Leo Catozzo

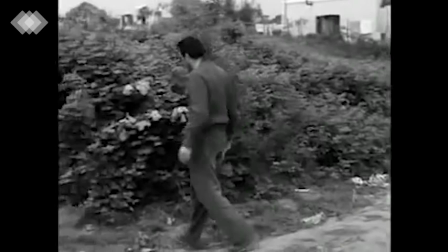(4:22)
Aquí, igualmente, se hace uso de planos largos con un mayor movimiento, pero no nos ponen como protagonistas.
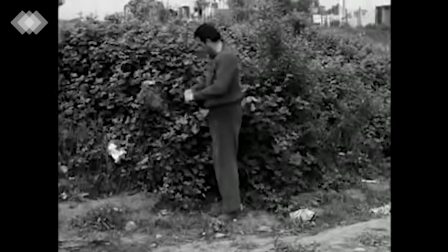(4:31)
Somos observadores de los cuales se espera se acerquen y empaticen con la tercera persona de la pantalla.
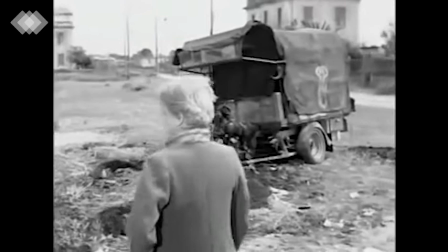(4:40)
Se introducen además nuevos personajes que aparecen en el encuadre,
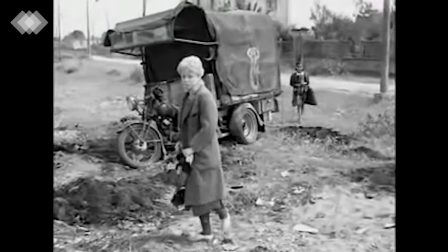(4:44)
como por arte de magia, cuando se sigue el movimiento de los protagonistas.
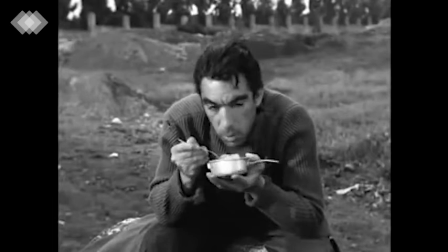(4:53)
Los planos más estáticos y cerrados no pueden dejar de mostrarnos la simpatía o agresividad de los protagonistas, evocando la empatía, si se es observador,
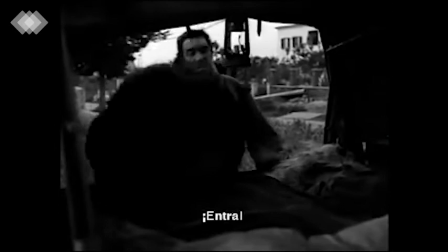(5:04)
Catoso toma planos donde las acciones del protagonista masculino
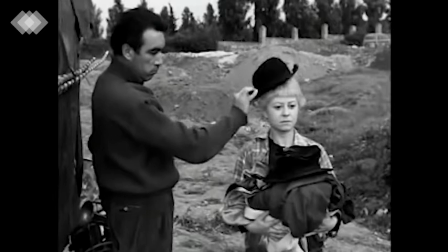(5:11)
dan justificación de por qué amarlo y por qué no. ¿Qué tiene más peso?
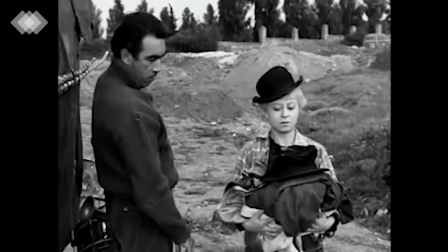(5:17)
De esta manera, Catoso crea una dicotomía que nos pone en los zapatos de nuestra protagonista,
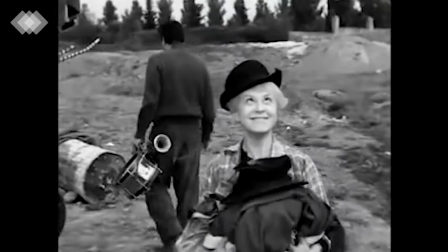(5:24)
más un toque de impotencia dado por el corte sobre acción.
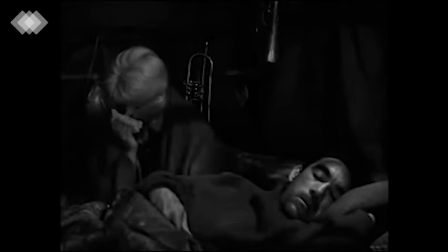(5:33)
En los tres anteriores casos, Catoso mantiene la atención del espectador
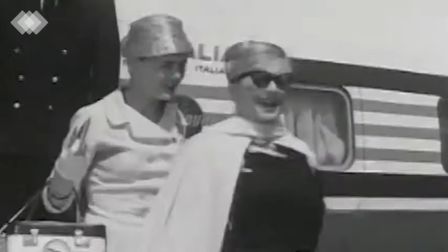(5:39)
sujetándole a un estado de expectación no ligado a actos dramáticos ni al deseo de una resolución.
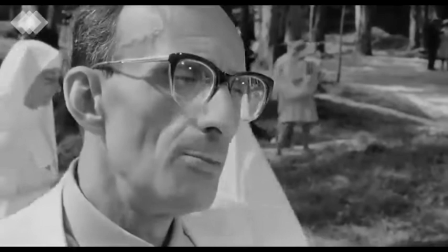(5:47)
La emoción que buscamos y esperamos se decide por. En el caso de 8 y medio,
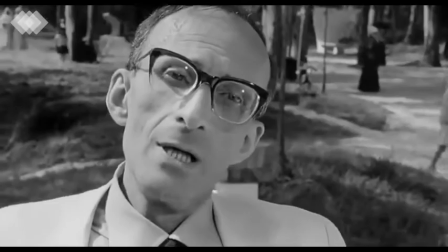(5:57)
esperamos el siguiente momento de intromisión que nos saque de nuestra distracción,
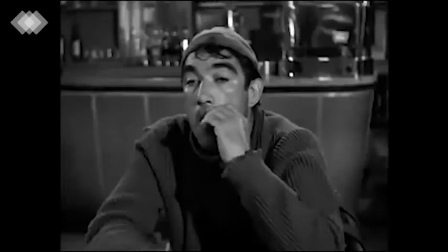(6:03)
el momento en el que estamos en el sueño y nos sacan de él. Para la Estrada, el siguiente movimiento de bondad que luego será destruido por un momento de agresión o viceversa.
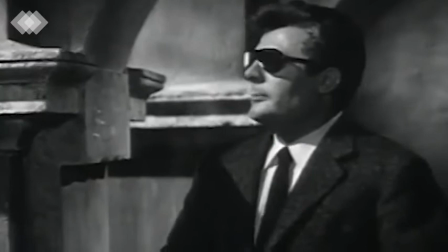(6:16)
Y en el caso de la Dolce Vita,
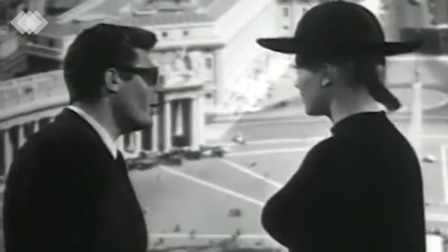(6:22)
el siguiente encuentro de Marcelo con la actriz, ese constante forcejeo de la tensión sexual. Con todos sus años de trabajo en la mesa de montaje, Catoso desarrolló una alergia a los disolventes utilizados para pegar los trozos de película. Ante la dificultad de poder seguir trabajando, Catoso proyectó y desarrolló un empalmador de película innovador, más tarde conocido como C.I.R. Catoso o Sir Catoso.
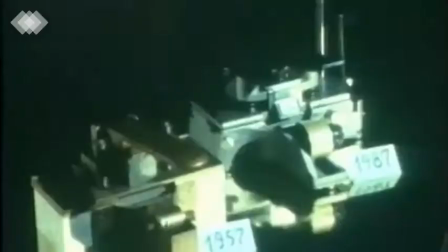(6:57)
Esto supuso una revolución a la hora de montar y todos los editores de la época querían utilizar el nuevo sistema.
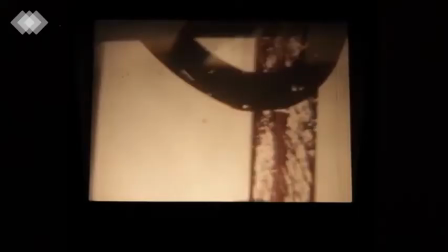(7:08)
Con la empalmadora se corta la película por el nervio, es decir, el espacio entre fotogramas.
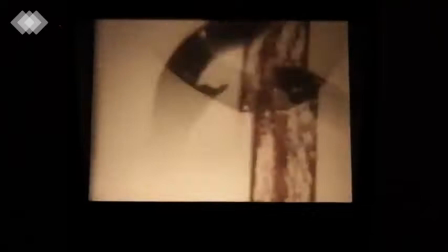(7:16)
Además de esto, la empalmadora permite pegar la película borde con borde
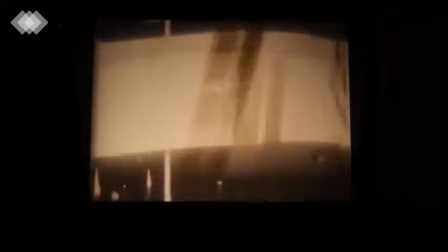(7:21)
y despegar con mucha facilidad el empalme sin perder fotogramas.
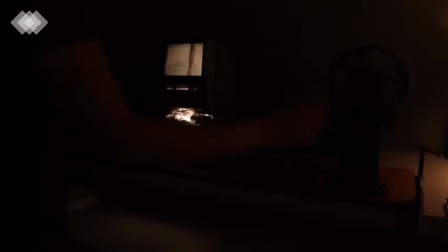(7:26)
El sistema ayudaba al visionado de la película para visualizarla las veces necesarias hasta llegar a la creación del copión.
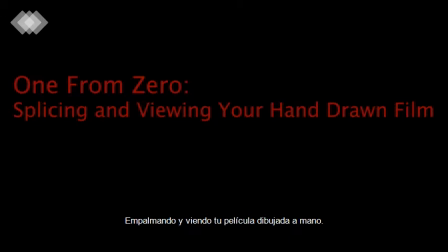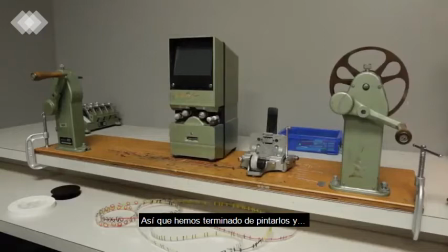(7:43) Okay, so we have finished our paint film.
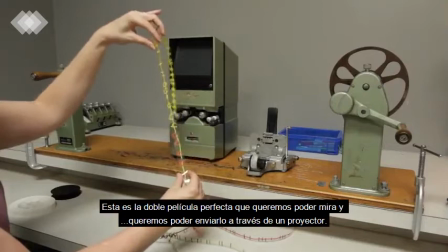(7:49) And now we have some paint here, right? Different colors, right?
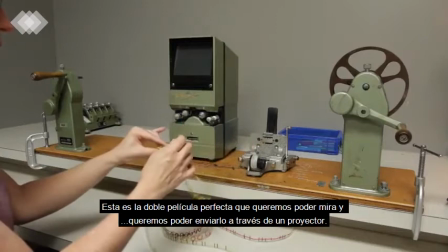(7:55) And this is the double perf film. But we want to be able to look at it and we want to be able to send it through a projector.
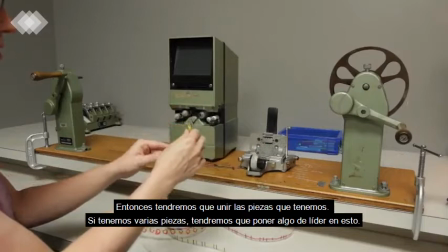(8:02) So we're going to have to splice together the pieces that we have if we have multiple pieces.
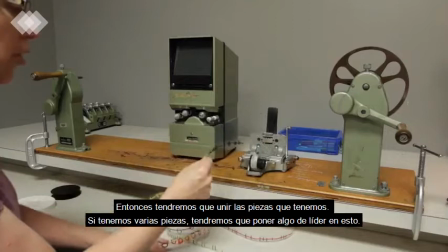(8:08) And then also we're going to have to put some leader on this.
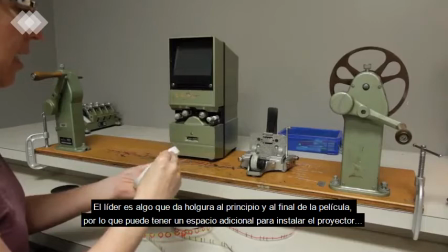(8:12) Leader is something that gives slack at the beginning and the end of your film,
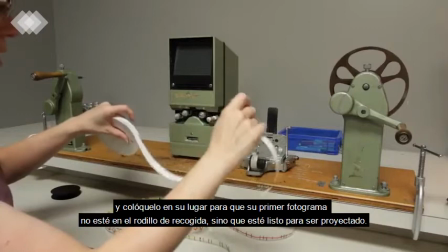(8:18) so it can have some extra space to set up the projector and get it in place so that your first
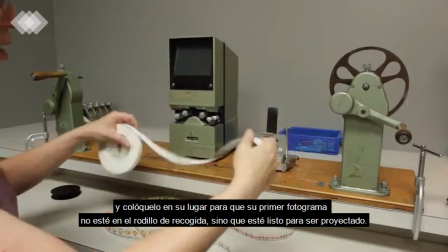(8:27) frame is not at the take-up reel, but it's ready to be projected.